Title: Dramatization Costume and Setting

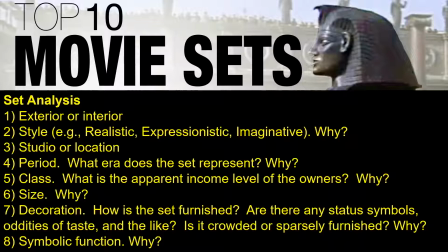2172s
Is it crowded or sparsely furnished in Y? And is there a symbolic function of anything that we're seeing in Y?
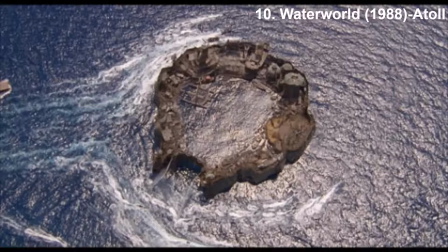2178s
And so that's how we evaluate the movie sets. So if we look at the the Waterworld atoll, a terrible movie with one of the greatest sets of all time. This is now a movie set that you can actually rent out and use for other movie-making madness that shows up.
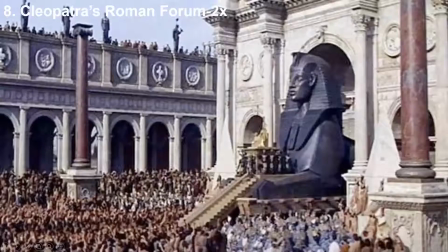2194s
It's a floating island. We have Batman's Gotham City, where you have complete reconstruction of four blocks. We have Cleopatra's Rome, which actually had to be recreated twice because it was too hot where they were first filming,
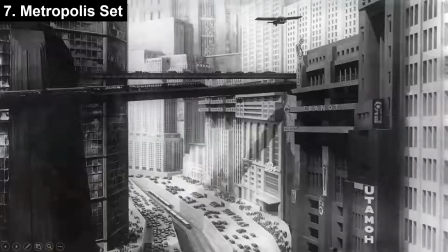2208s
so they had to recreate this outside of Italy as well. We had this, which fits onto a table and was reflected by mirrors. this is the original set of actually the movie Metropolis.
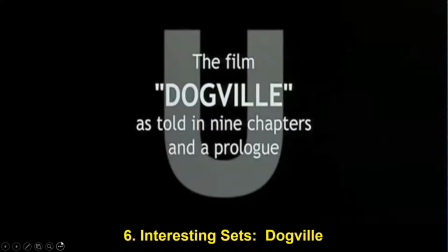2219s
Interesting sets. Look at the interesting aspect that shows up with Dogville, with Nicole Kidman, if you don't know it. It's a theater piece that's actually set up, and I'll walk through it as we look at a couple of the images that show up here.
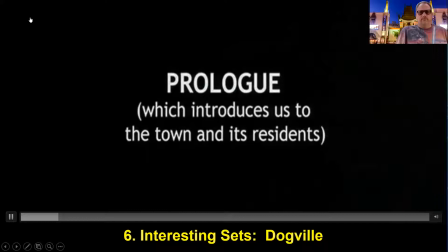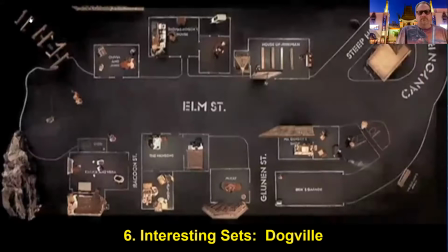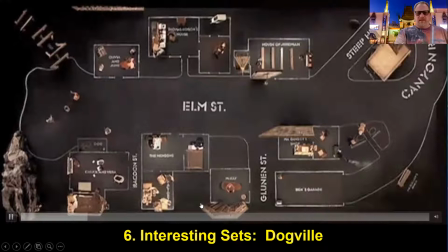2243s
So the entire set is laid out so you can see into every building and see what everyone is doing.
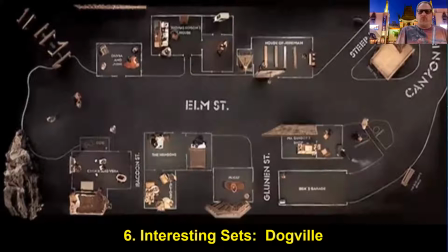2250s
And so there's really, while you believe it, think there are walls before to go down there, it really is the setup itself. So almost, it eliminates the idea of privacy. If someone's having an affair, it's almost like everyone else knows that individual's having an affair,
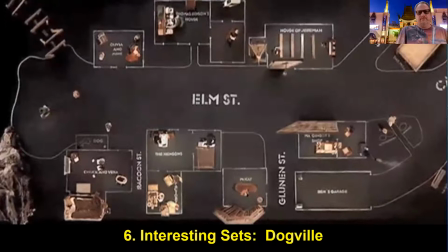2265s
and with who, and for how long, even though you're trying to keep it safe and secret. And so the entire set is this.
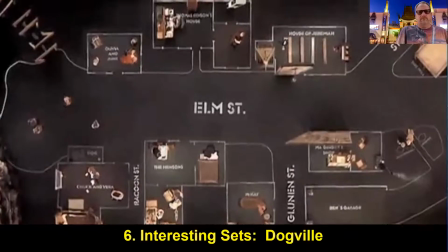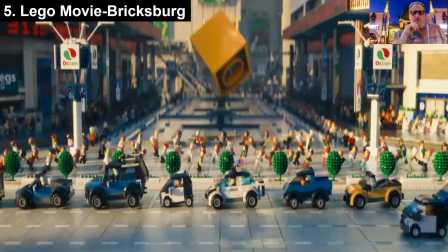2279s
We have the Lego Bricksburg for everything is awesome. which is a pretty amazing CGI,
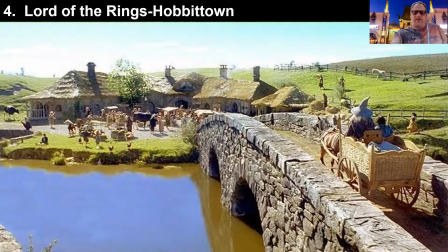2284s
but also they actually had to make a full-scale model in Legos of this. Hobbit Town, which is one of the places I really would love to go to in New Zealand.
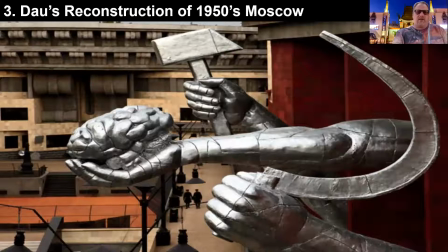2293s
You can actually spend the night here. The idea of Moscow in the 1950s. It's a complete reconstructive of Moscow, which is a huge – so this is from Dow.
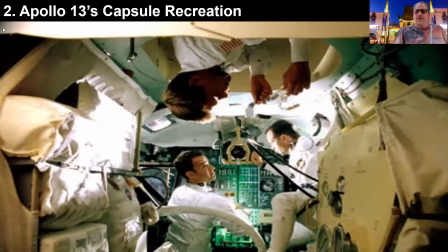2305s
Apollos 13, where they actually created the inside of the Casper. So sometimes it doesn't take four blocks of Gotham City. it can be intricate and small or it's like it's trying to represent something where you spend so so much
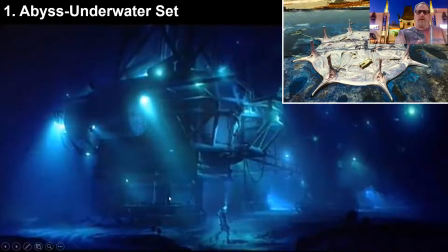2316s
time on your way to the moon and of course the underworld area this is also a rentable aspect where you can actually go and
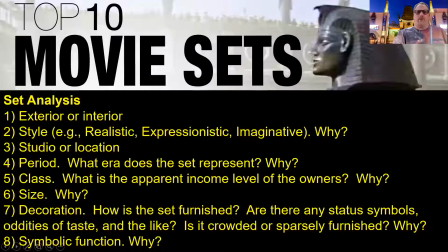2324s
film things underwater and they have got the lights and everything set up for you much cheaper than for you to do it on your own
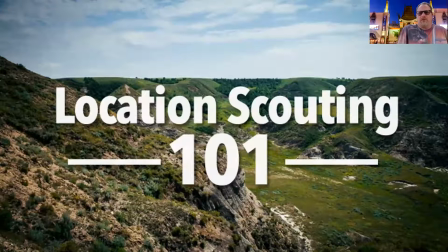2330s
and so when we look at those top 10 movie sets that's what we're looking at for those of you that are doing your film You also have the idea of location scouting. You'll go out and you'll find what time of day, what's the shadow, what's the lighting condition, how often does it rain, where does the light fall, is there a good place, what type of permits do I need,
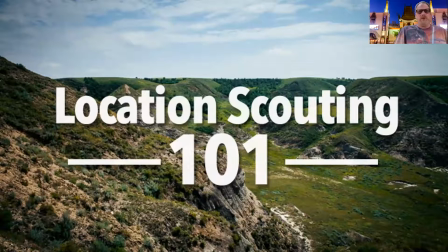2349s
all the questions that you need for location scouting. So for all of you for your discussion board this week, you have to do a discussion board on dramatization. So you have to choose a film that has won the Academy Award for costume, makeup or setting and then write on whatever it won the academy
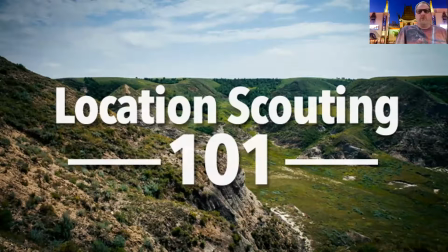2366s
award on do a thorough analysis of why pick two or three different scenes or costumes and walk about walk through why this was that best film in that particular year for getting all the different features that show up on either costume on makeup or on setting you each
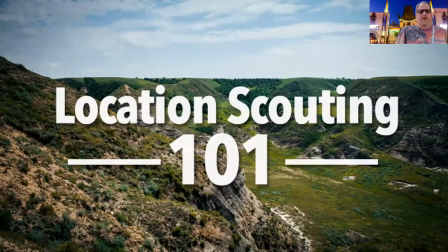2383s
person can only choose one film so we should have in a class we should have 30 to 40 different films that are being argued so once a film is taken and you'll have to choose a different film that won those. To know what won the Academy Award, there's actually a list up for you in Blackboard,
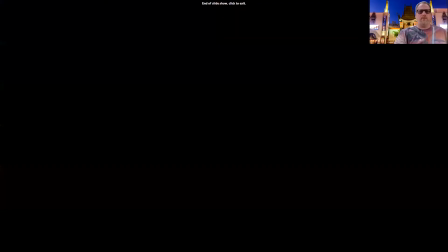2398s
or you can Google it and say Academy Award winners in costume, and we'll give you a whole list of those events as well. And that's what we're looking at. Thank you very much. Bye.